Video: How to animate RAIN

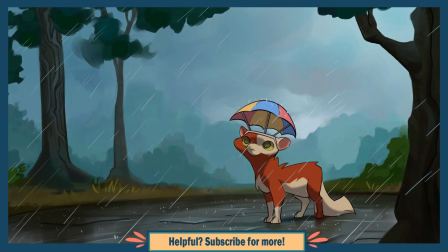Rain seems like one of the more straightforward things to animate, but there's still things that you should know in order to make a rain animation that really feels believable.
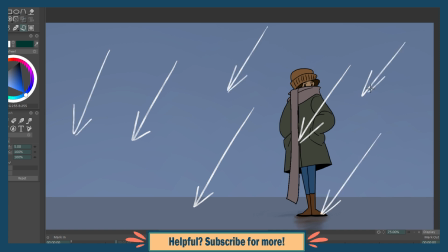The lines you draw will generally all come from roughly the same direction. They can all be perfectly parallel, but don't have to be.
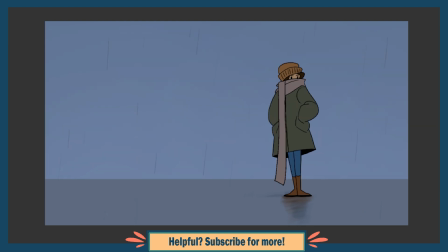A light drizzle will most likely have more parallel drops going near straight down, assuming there isn't a lot of wind.
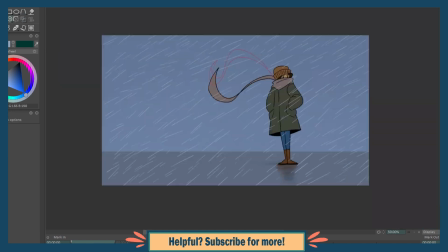In contrast to this, a scene where it is pouring and stormy can have the drops coming down at a slant and going in more wildly different directions,
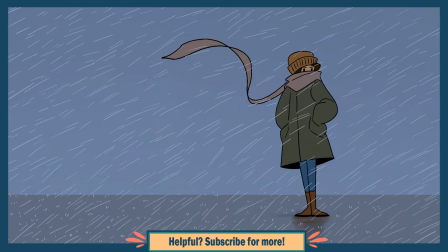getting pushed around by the wind. Still though, there will always be a general direction that the drops will come from.
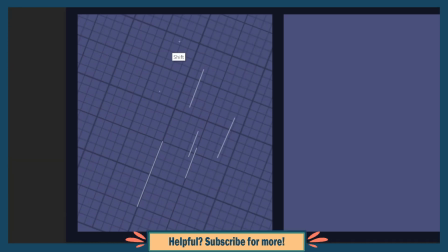It will help you to have a guideline layer placed underneath that is a series of parallel lines indicating the overall slant of your rain,
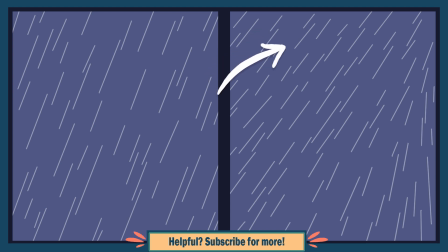since it's easy to get tunnel vision and accidentally start changing the overall direction of the rain as you draw it from one side to another.
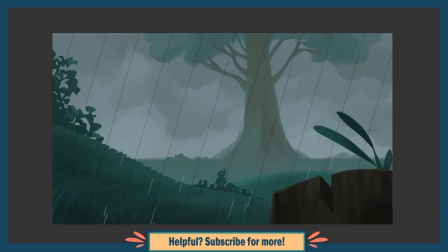These examples so far are all fitting for environments in 1 or 2 point perspective, but 3 point perspective will work a little differently.
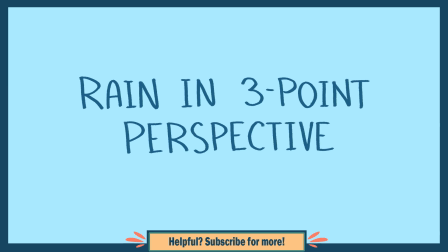I don't want to turn this into a lesson on perspective, but as a quick explanation,
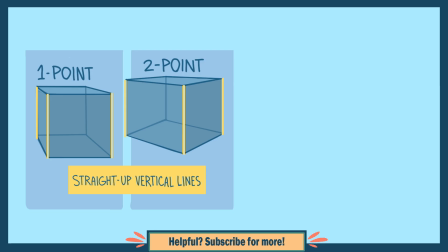you can tell a scene is in 1 or 2 point if the vertical edges of a cube would all appear parallel to each other.
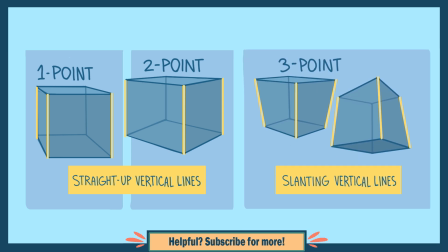In 3 point, these edges are not parallel and instead point towards a shared vanishing point.
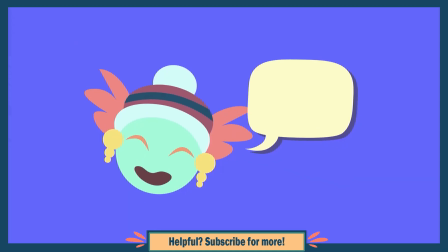This is good for the impression that you're looking up or down at something.
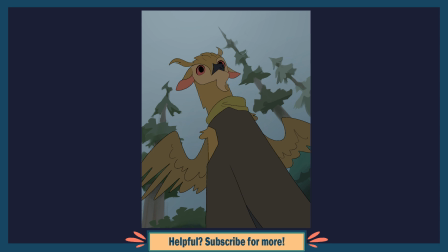You can tell that this scene is in 3 point perspective because the vertical trees are slanting inward, pointing towards that vanishing point located somewhere above.
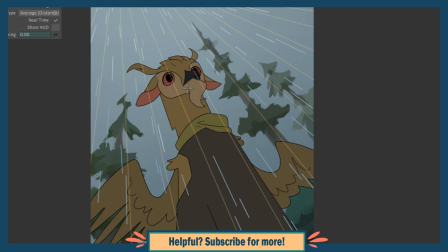If you want to animate rain over a scene where you are looking up at a character like this, you can have your raindrops come roughly from that vanishing point.
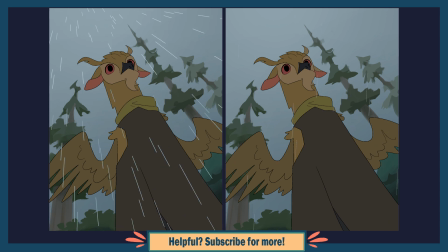Compared to just animating the rain falling down in an overall parallel way, this really gives the scene a proper feeling of depth.
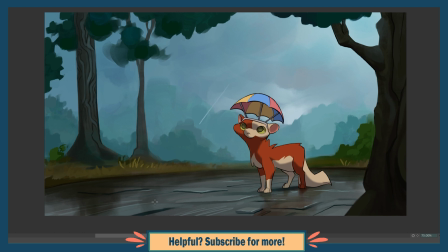When drawing your droplet lines, use a very thin brush. It's a very common beginner mistake to make your lines too thick. You don't need to use a straight line tool, but try to make your lines as straight as possible.
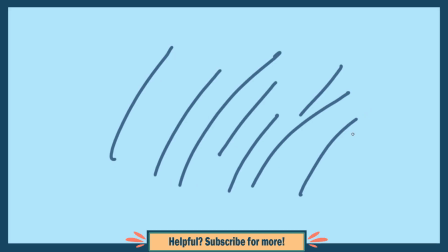If you have a difficult time with that and your lines tend to curve or curl at their ends, be sure to draw with your arm instead of your wrist.
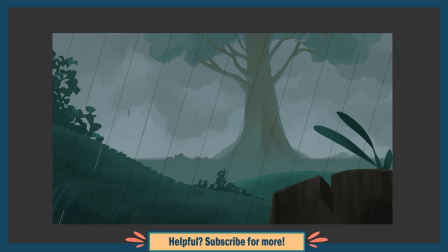Basically, your wrist should stay straight, not bending as you draw. You should vary the length of your lines as well as the spacing.
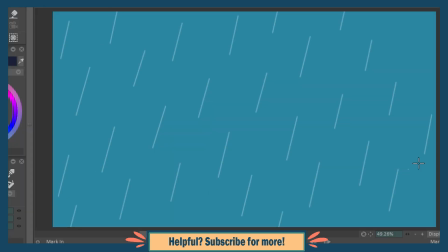Evenly spaced droplets look unnatural, so put some closer together than others.
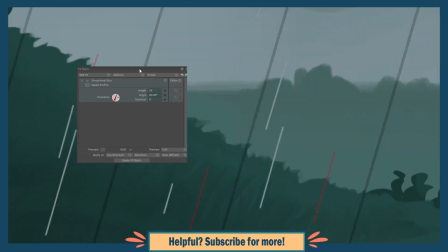And finally, if your program has the option, add a bit of motion blur as the final touch.
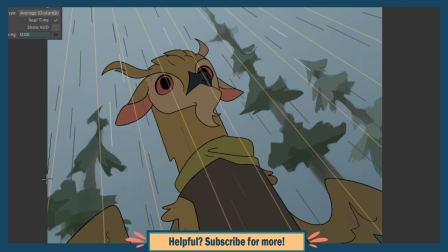When drawing your next frames, avoid making lines that overlap with the lines in your previous frame.
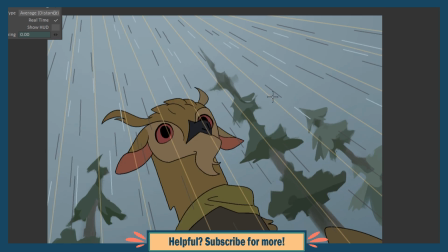Try to fill in spaces that were previously empty.
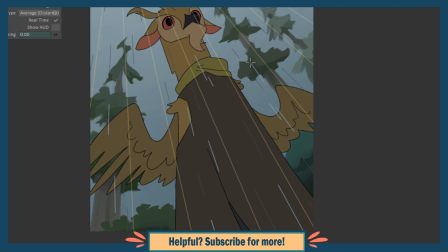Also, you don't need to worry about continuing the same drops and figuring out where each and every one of them ends, but it can look nice to do that for some of them.
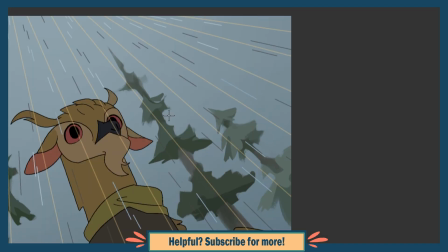Just be sure that the space between frames is large, since rain falls very fast.
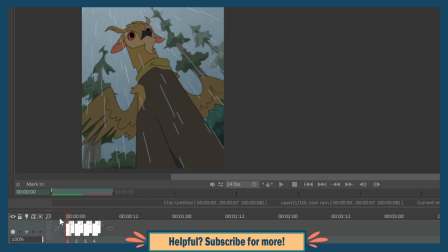I recommend making at least 4 frames before you loop it back to the first.
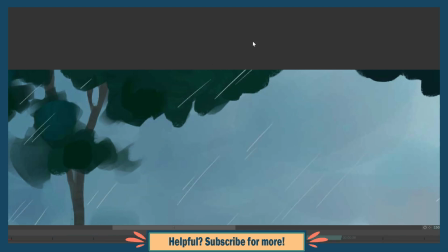If you play your animation and notice that there is any area where a droplet seems to be strangely hovering around in place instead of falling down,
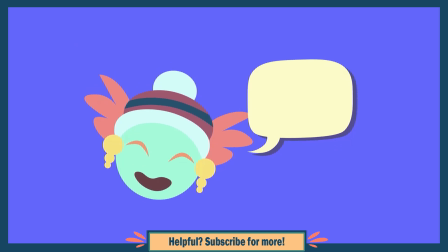that means that you accidentally drew a line in that general spot multiple times. A very easy mistake that's hard to avoid but easy to fix.
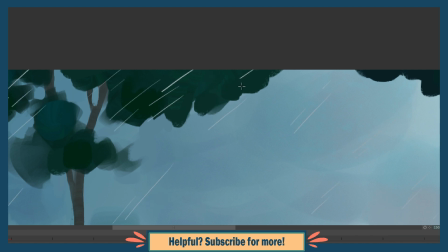You can just erase some of the instances of there being a line in that spot, and that'll do the trick.
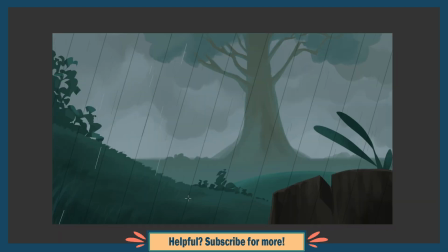Just like everything else, rain droplets get smaller as they get farther back in perspective.
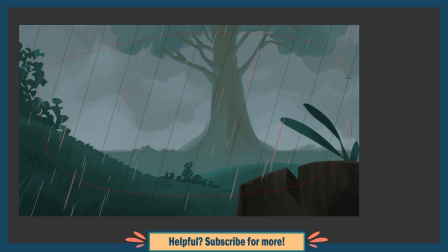In a program where you have layers and the ability to scale stuff in them, this can be pretty quickly achieved by duplicating and resizing clumps of drops.
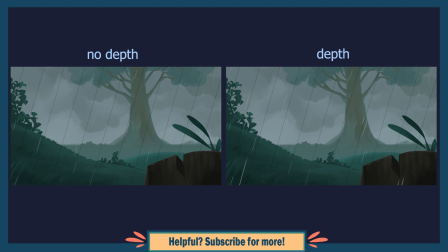If that isn't an option for you, just try changing your brush size and drawing various sized drops of rain.
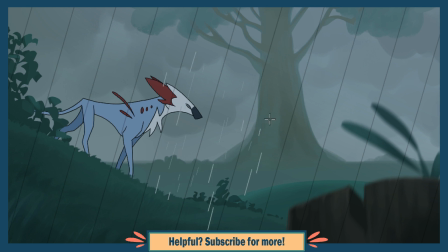And be sure to avoid droplets that are meant to be really far away, layering in front of any closer objects you have in the scene.
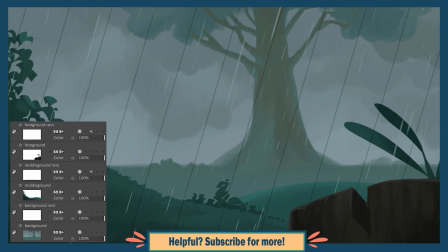For those of you with layers, you can separate your background into multiple layers, like my background, middle ground, and foreground I have here. Then you can put your rain layers between these and avoid layering issues altogether. Related to this, don't make the mistake of not covering the entire scene.
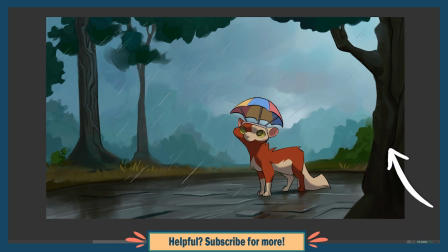For example, you might forget to include any rain layered in front of a character or other object. Unless there's some overhang blocking the rain from reaching certain areas, it should layer over everything, not just the sky or background.